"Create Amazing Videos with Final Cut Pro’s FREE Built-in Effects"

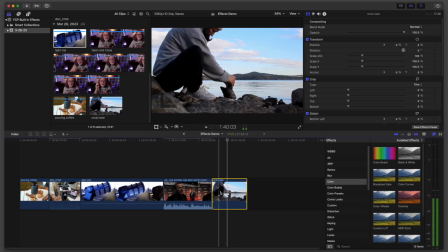[4:07]
This clip and this clip right here I got from Canva. I don't know if you knew that, but Canva has video footage you can use. Another reason I use Canva. But let's just say you wanted to turn that shot black and white.
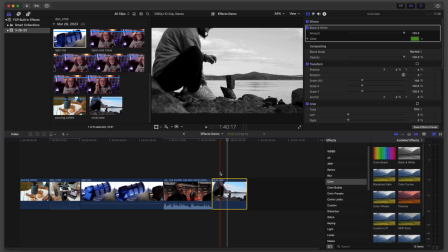[4:20]
Well, drop it over there and look at that. It's immediately black and white. So it's that quick to turn footage black and white.
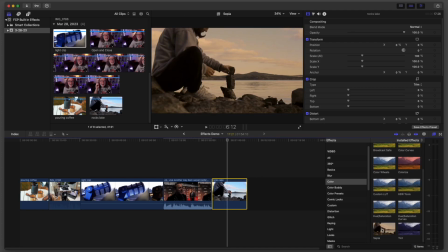[4:28]
But you can do other things in here. You can tint it. You can add sepia tone. So let's say you wanted to really give this a different look. Again, just like that, you can change the color of something. Okay, so we're going to go back to our coffee pouring shot.
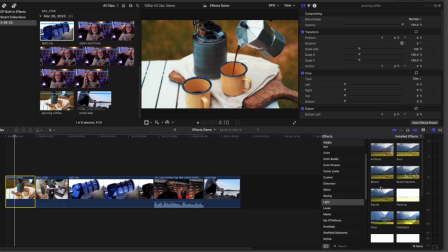[4:44]
I got to tell you, I really need some coffee right now. But now we're going to go to light. And there's a lot of cool effects in here.
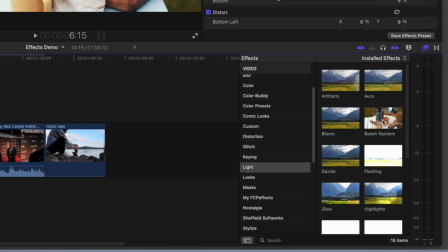[4:52]
One I've used a lot is bokeh random. So if I drop this on here, watch what happens.
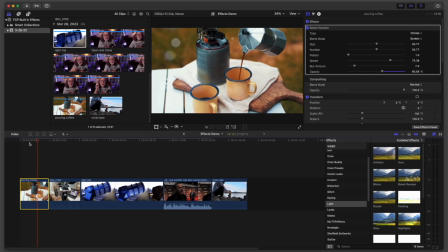[5:00]
Isn't that really cool? And again, if you want to see something else you can do really neat, I want to go to
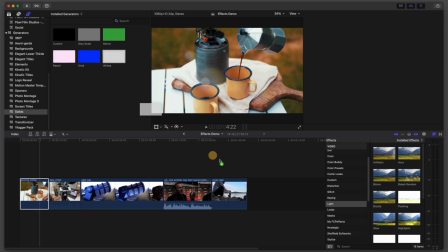[5:09]
solids and I'm going to drop, let's just say we'll drop whites in here. And it's just solid white.
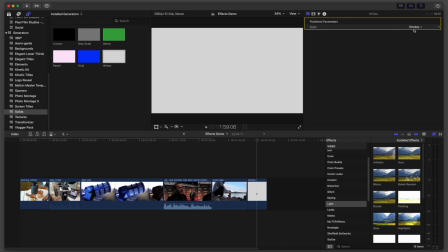[5:15]
Now you can also change the white up here. You've got different colors, so I'll just keep it smoky.
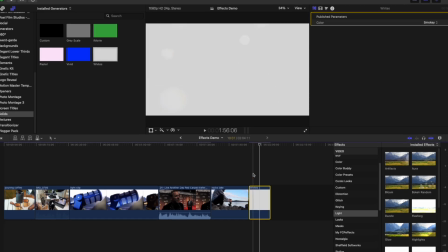[5:20]
But you can even drop that on top of that. And it may be a little hard to see there, but look at that.
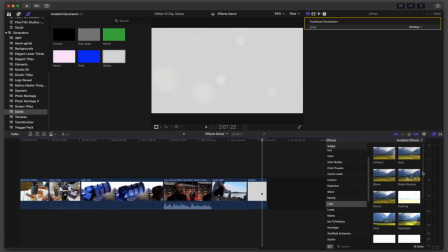[5:28]
You see the kind of the bokeh there? So you can create a really cool background with a light over just a solid color, and it just gives you a nice little texture. But you've got a lot more in here. Other ones I've used before are the flashing.
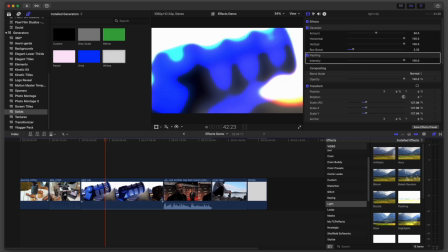[5:41]
So if I put the flashing on this, for example, of course, I've still got the Gaussian on that.
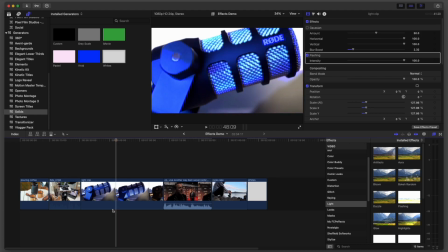[5:47]
So if I turn that off, check that out. That's pretty sweet. All right, now coming on down to nostalgia.
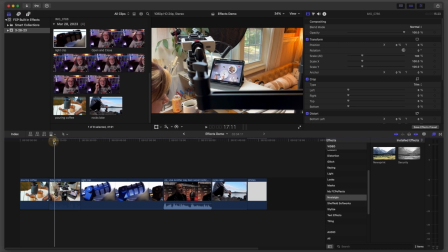[5:53]
Now, this is one I've used before. It was kind of cool. So here's a little B-roll that I shot a friend of mine doing her online course.
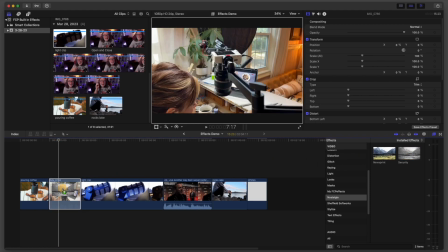[6:00]
But check this out. I can drop security on this. And it gives you a security look.
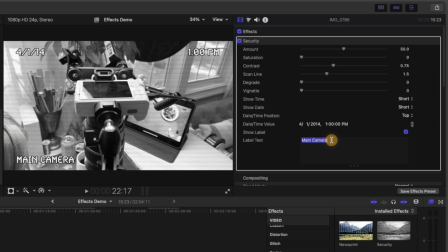[6:06]
Now, you can also go in and change this. So let's say I wanted to change this to, say, camera A, for example. And I could even change the time and everything here. So I could make it, 2 p.m.
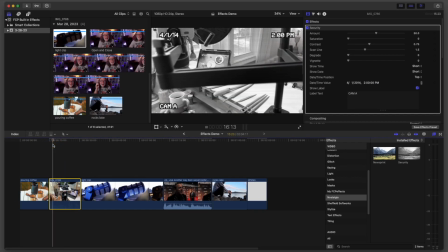[6:22]
So you get the idea. And what it does is it gives you a look of like a security camera.
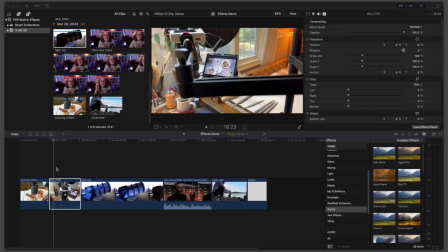[6:27]
Isn't that kind of cool? Okay, so staying on this shot, the behind the scenes of this kind of an overhead rig I was working on.
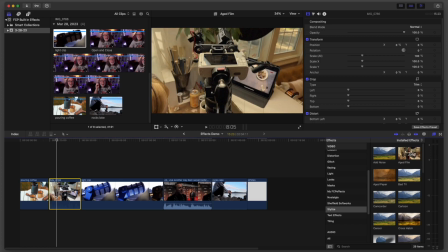[6:35]
So there's a couple in here I've used quite a bit. So you've got aged film. So if you notice just kind of running that over it, notice the, I'll just drop it on there.
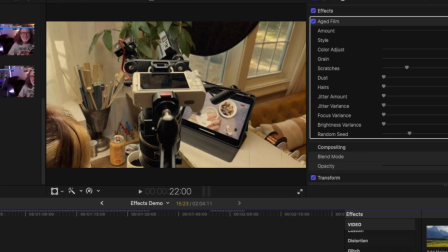[6:43]
Notice the streaks it gives you. But again, you could even make it look more old, if you will.
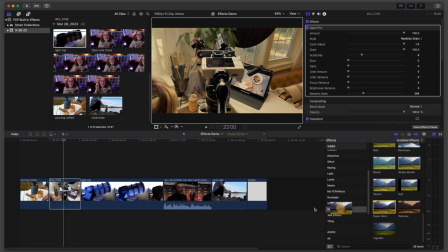[6:52]
There's one on here called Super 8. So if I drop Super 8, and remember, you can stack these.
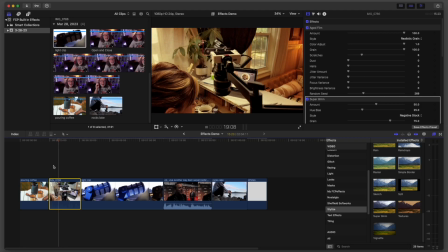[6:59]
And notice that all of a sudden it has just kind of an older, cool look.
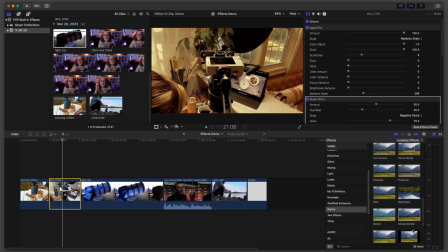[7:03]
Occasionally you'll see it in there, but you can add layer upon layer of these, and it just gives you different looks.
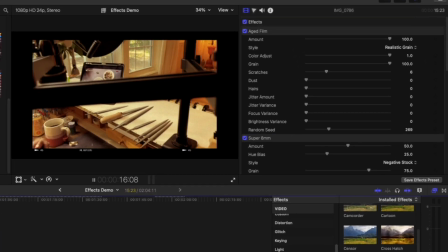[7:11]
I can add a frame on here. I've done this before, and notice it look all of a sudden now it looks like it's like an old film.
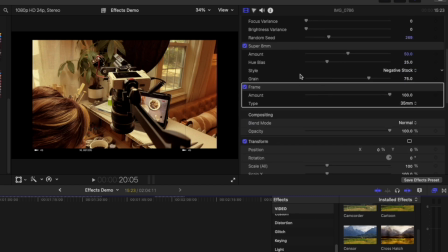[7:18]
And you can change, keep in mind, this is where you'll see everything. You can change the look of that.
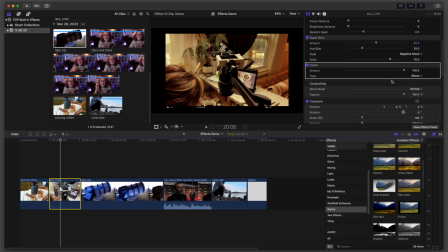[7:25]
Now, I've never used any, I've used these as this, the 35 millimeter, but that's pretty cool.
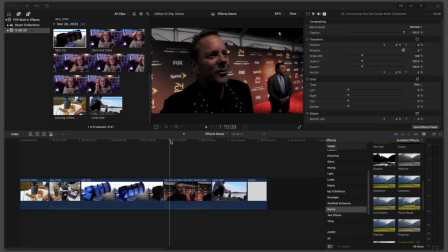[7:30]
Okay, I want to show you this. A few years ago, one of my favorite shows of all time is 24. I had a chance to go and meet Kiefer and the cast when they did 24 Live Another Day. But I want to show you this. Static shot, right? Well, if you go over here to stylize and there's handheld. Now watch this. I'm going to drop this on and check it out.
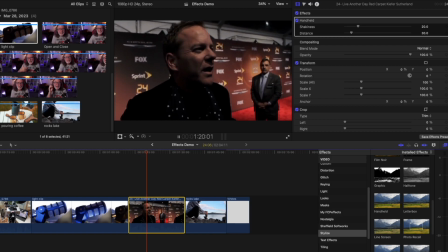[7:52]
Notice it gives you a little handheld movement, but you can also, and you can increase it. There you go. Turn it off. Turn it on. So this is great here.
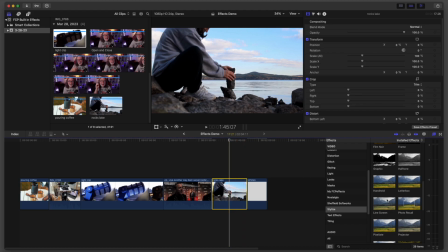[8:05]
We'll go to this static shot so you can see it again.